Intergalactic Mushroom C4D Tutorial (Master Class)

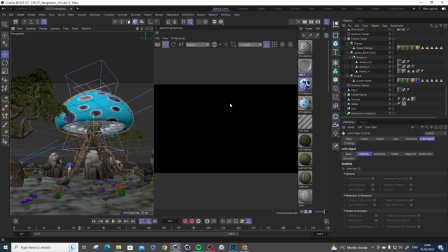982s
I'm just like looking for different angles, looking for some interesting rim light on our mushroom, or kind of like
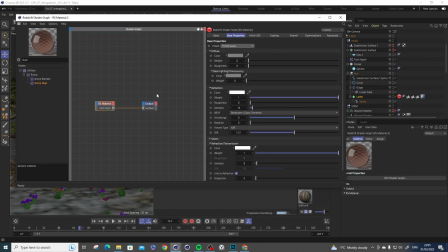990s
backlighting basically. I have like one light from the top of the scenes. Then I just create some kind of a glass looking balls or materials which
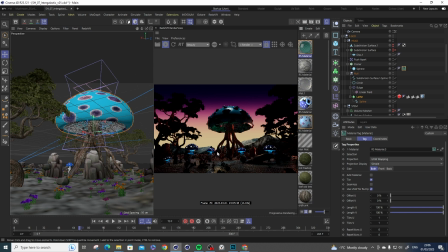999s
I use for those eggs on the mushroom,
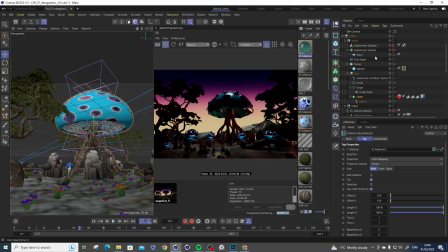1005s
and you can see we are getting some nice details on the water as well.
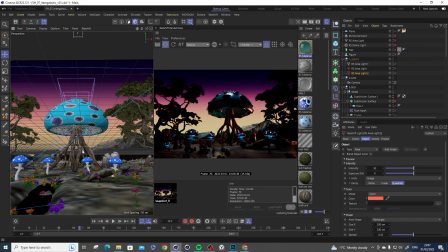1009s
When we get all this, I can moving to another chapter or like new stuff. I just had the one light from the front just to kind of see the difference.
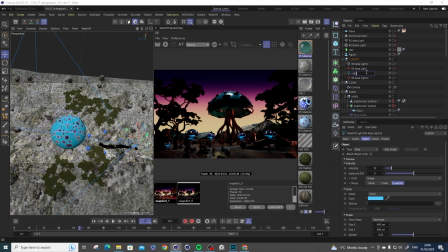1020s
I always like have a few different light setups and just clicking through to see what works, what doesn't work, and start naming them lights to have more organized scenes.
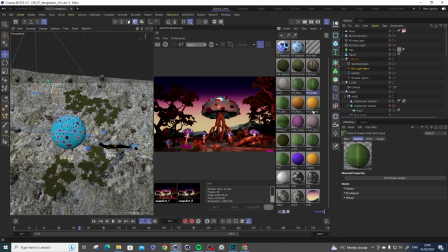1029s
I have like one moonlight which is like spitting the bluish tone on an entire scene, then few rim light which is giving the warm color from the back, and then one top light on the mushroom.
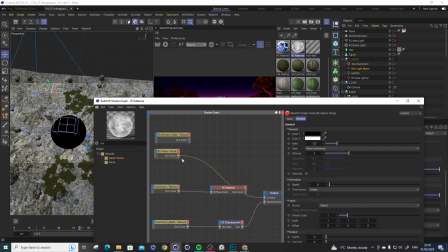1040s
Here's the shader. Here you can see that I'm just like preparing
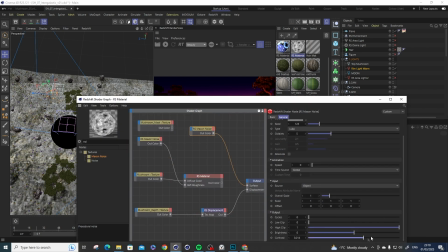1046s
with the noise some roughness to get more details in the reflections, because right now it was really flat, so just playing with different noises.
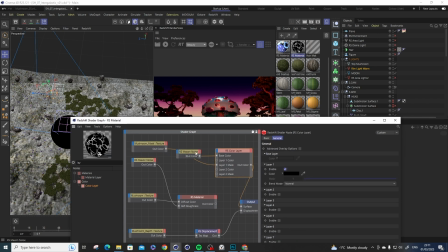1054s
And also I wanted to make the noise inside of the dots we created, so I used the mask from the Photoshop
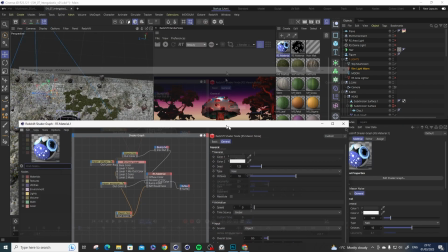1061s
and I plug it into color layer as a cutout mask to be able to bring the noise only in the parts I needed.
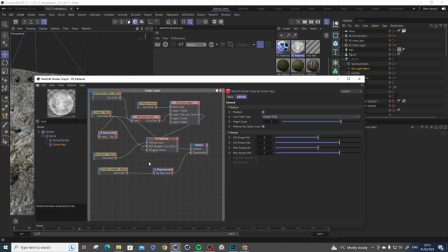1070s
Then I was just like using the noise for multiple different things for the bump map,
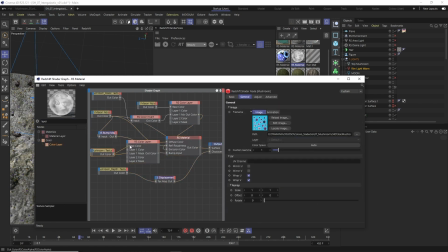1076s
and so I'm just tweaking the shader here, bring the color layer, giving different tones to our mushroom to don't have like all the color looking the same,
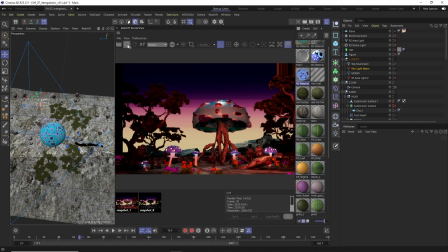1085s
just to get a little bit more variation, because right now it was like getting really flat still now.
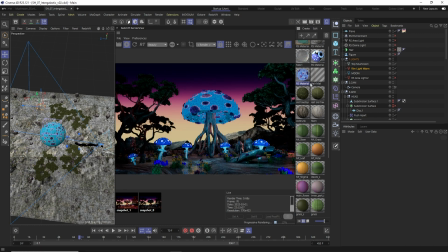1092s
This is still just kind of like ugly preview, but I just wanted to see how it looks, so I was just connecting directly to the surface to see our color layer,
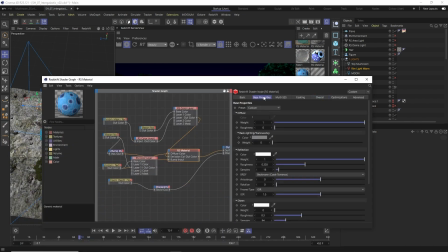1102s
putting some light directly on top of it to see exactly what's going on, and I wanted to bring the animation also to the noise in our spots on the mushroom.
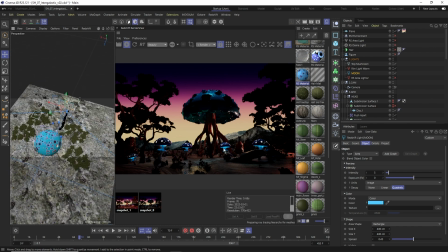1113s
When I actually turn the lights off or put the lights as they're supposed to be, become really dark, so I don't really see that much anyway. And I wanted to play also with the emission of this noise in the mushroom to be able to kind of like breathe with it.
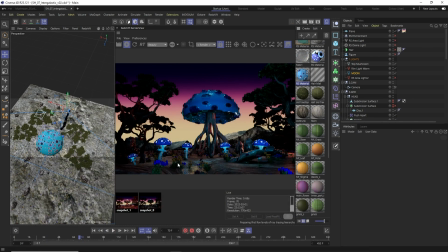1128s
So here is just some like adjusting and tweaking of the scale and the variations of different noises, looking what could work better.
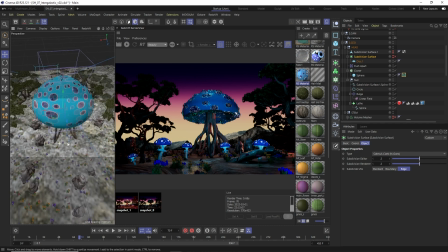1136s
Because also, you know, we're working for Instagram, sometimes we just make such as noise, small noises or details, and then on a phone you don't see nothing.
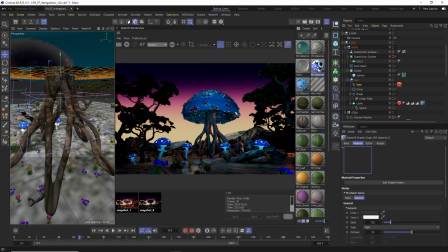1145s
And then I brought the web, which I created from the edge
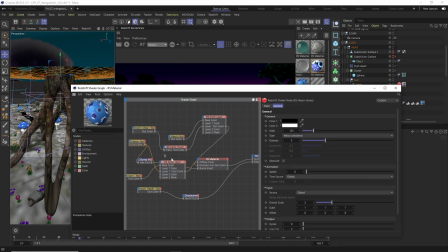1150s
to spline, and bring some material to it as well.
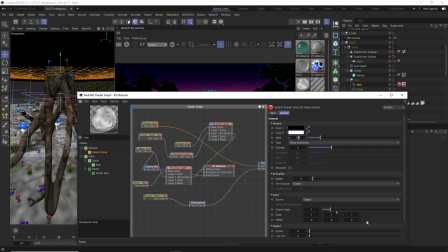1155s
Here you can see I'm just still adjusting, finding what noise worked the best for me,
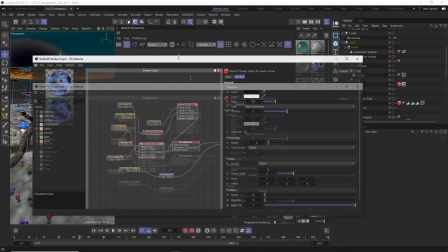1164s
but this is more like trial and error. But you can see we're getting like more variations.
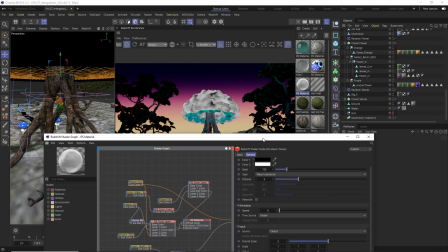1171s
Maybe the noise is too small, so just make it slightly bigger to work better with the scale what we are using here,
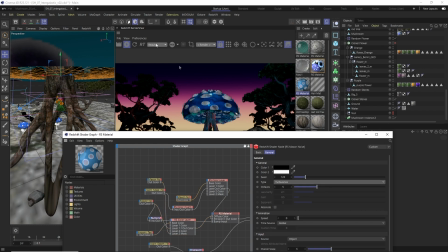1181s
and just switching different channels. I was definitely using the connect to node a lot, as I told you in the beginning.
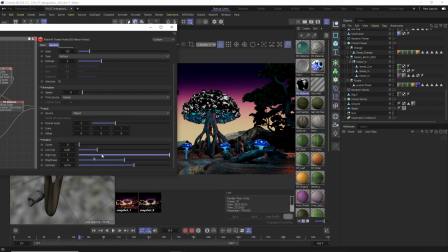1188s
I set up the shortcut for the E button, so I can really quickly see all different layers that I'm using,
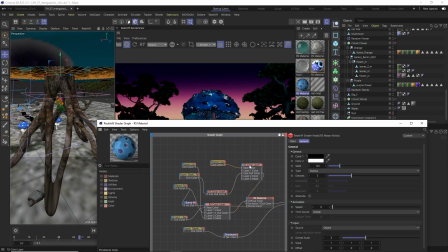1195s
and this was setting the noise which I was using inside of those spots.
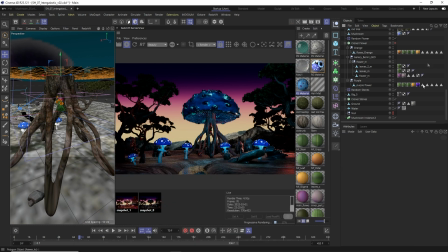1200s
Just a little bit tinted, some bluish tone, and now you can see if I start improving or highering the intensity,
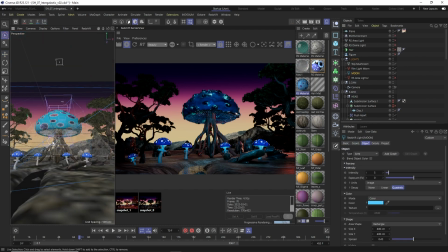1207s
it will start becoming more visible. And after that,
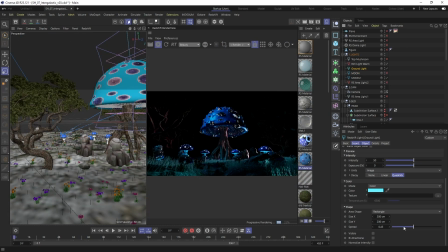1214s
I got this kind of result, which was really dark, but I started liking what started happening here. Like, it's kind of bluish, but we have the moonlight here, we have like really dominant mushrooms. The key mushroom, our hero one, is still quite dark, so I'm not really happy with that one.